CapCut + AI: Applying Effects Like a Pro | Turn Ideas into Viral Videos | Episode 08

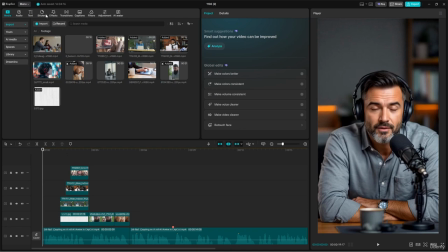0:04 So far, we have only been using raw footage, with no effects, no transition, no stickers, and no extra audio tracks.
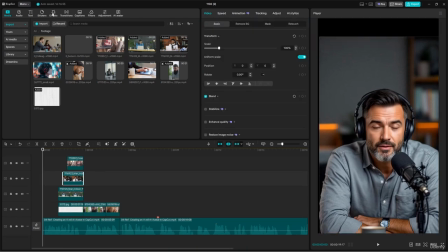0:13 Now it's time to add some visual effects to enhance the video. Let's open the effects panel and explore the effects library.
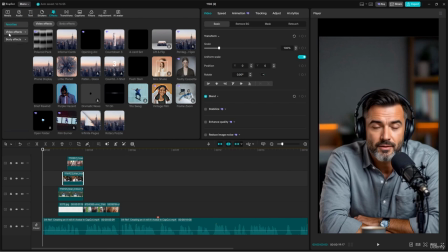0:22 Inside the library effects, you'll find two main categories: video effects and body effects.
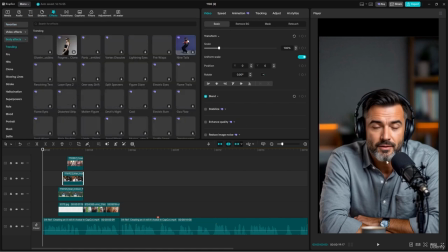0:29 If your footage contains a person, such as their hands, head, or full body, you can use the body effects collection.
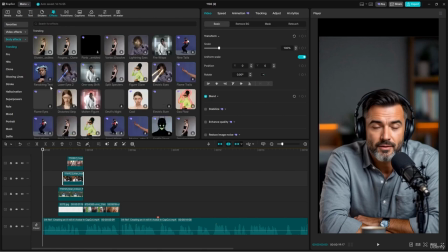0:37 These effects are designed to detect human shapes and apply targeted enhancements.
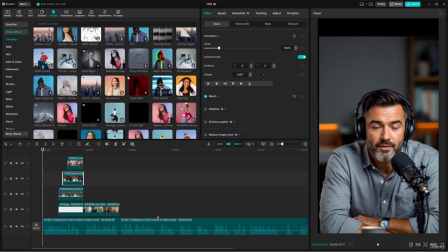0:43 However, for this project, we'll focus on video effects instead. Inside the video effects section, you'll see many collections.
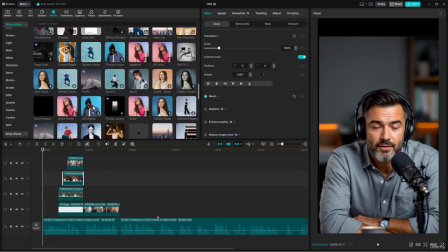0:52 Feel free to browse based on your needs, and when you find effects you like,
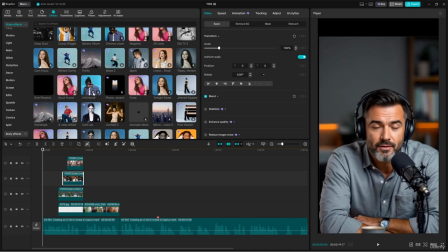0:57 simply click the star icon to add it to your favorite for quick access later.
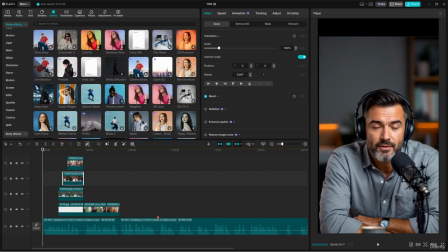1:03 Some effects marked with a diamond icon require subscription.
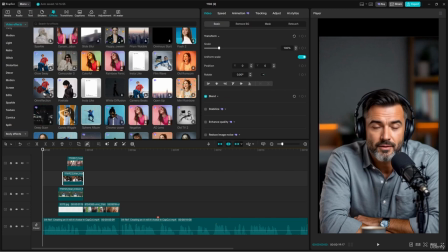1:08 Even so, effects can save you hours or even days of work. Sometimes a single effect can make your video stand out and even help it go viral.
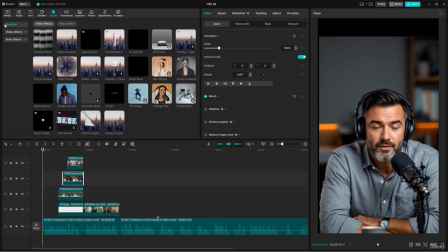1:21 I've already saved a few useful effects to my favorite to speed up the workflow, and I'll be using them in this project. Before we begin, let's set the track height to small so we can see more of the timeline at once. Great, now we are ready.
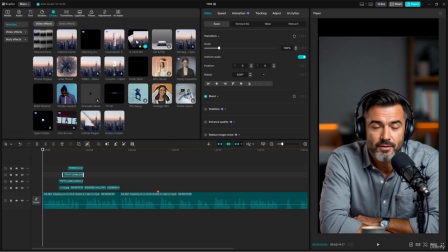1:44 The first effect we'll apply is called card set. It works perfectly with the narration when it says, "With so many video editing apps out there." This effect visually slides through multiple frames, helping represent the idea of many different options.
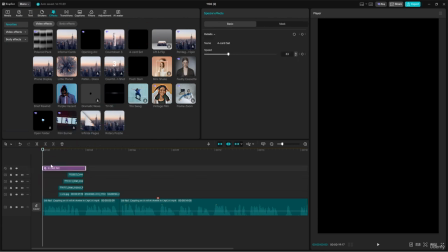2:01 Let's drag the effect onto the clip.
"With so many video editing apps out there."
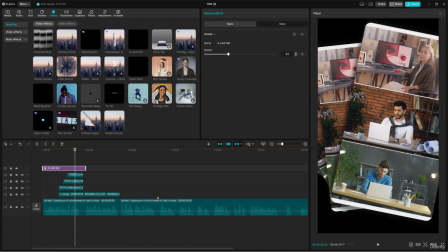2:06 By default, its animation speed is a bit slow, so let's adjust it.
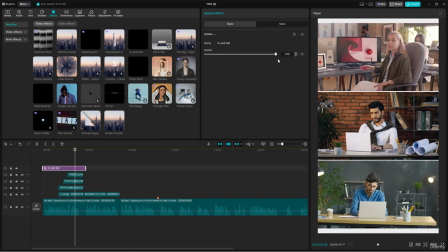2:11 In the effects setting panel, increase the speed to 100. This makes it more dynamic. Each effect has its own adjustable controls, so feel free to experiment.
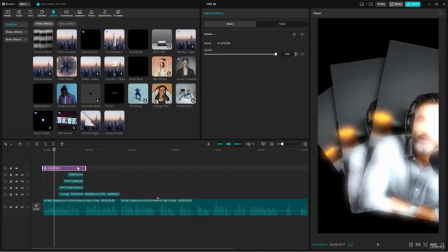2:24 "With so many video editing apps."
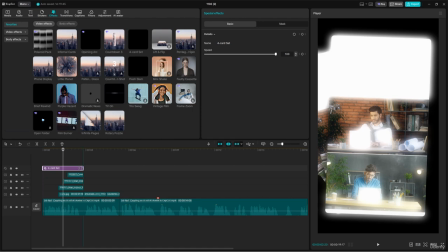2:27 Once the narration reaches the next phrase, we'll trim the effect so it ends at the right moment.
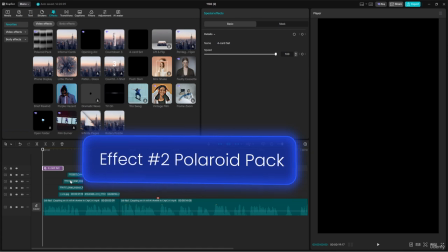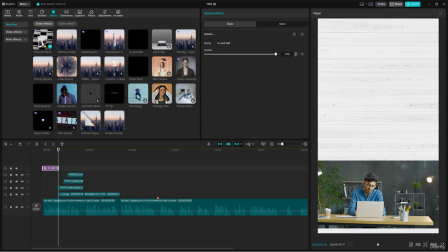2:39 Next, we'll apply the Polaroid pack effect. Place it right after the previous effect.
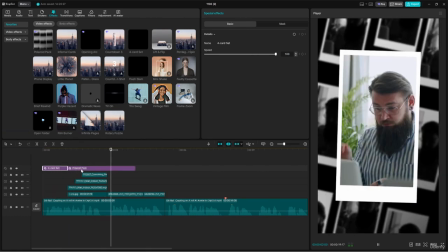2:48 "With so many video editing apps out there."
Trim the end of the effect to keep everything smooth.
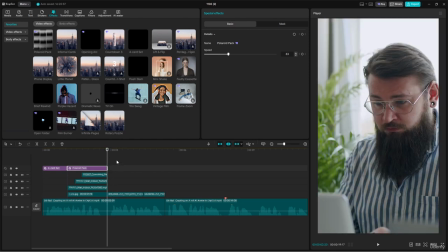2:56 This effect also includes speed controls, so you can sync it with the narration if needed.
Apps out there. Choosing the editing apps out there. Choosing the right.
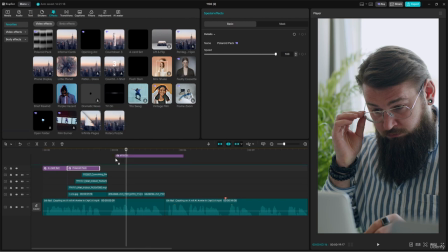3:16 The next effect is a little planet. It's especially useful here because it creates a slightly chaotic,
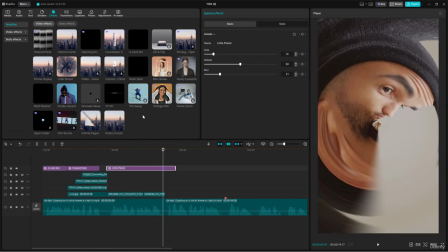3:24 distorted look which fits perfectly with the line and say, choosing the right one can be really hard. This effect helps visually communicate the feeling of confusion when trying to pick from so many editing apps.
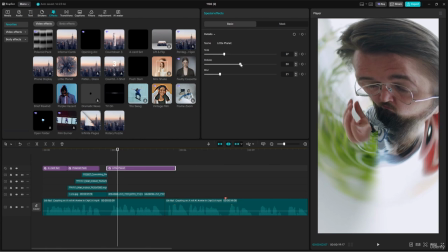3:40 Let's apply it and adjust the setting like size, rotation, and blur.
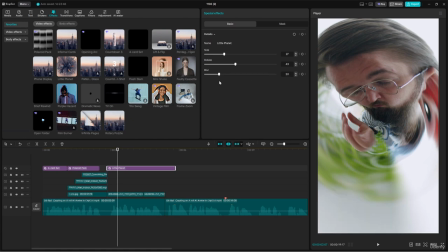3:47 You can even animate the rotation if you want a more dynamic feel.
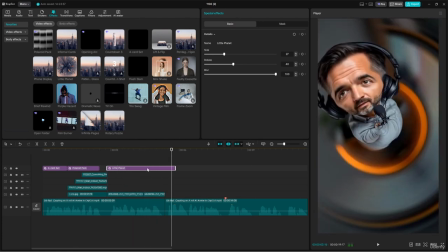3:54 The right one can be really hard, but when the narration continues with,
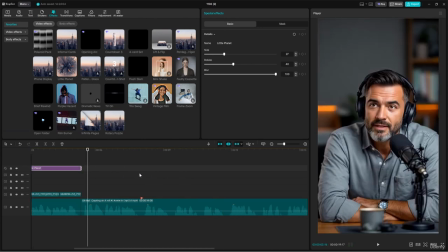4:00 but there is one that has everything you need, we want the audience to refocus on the main character.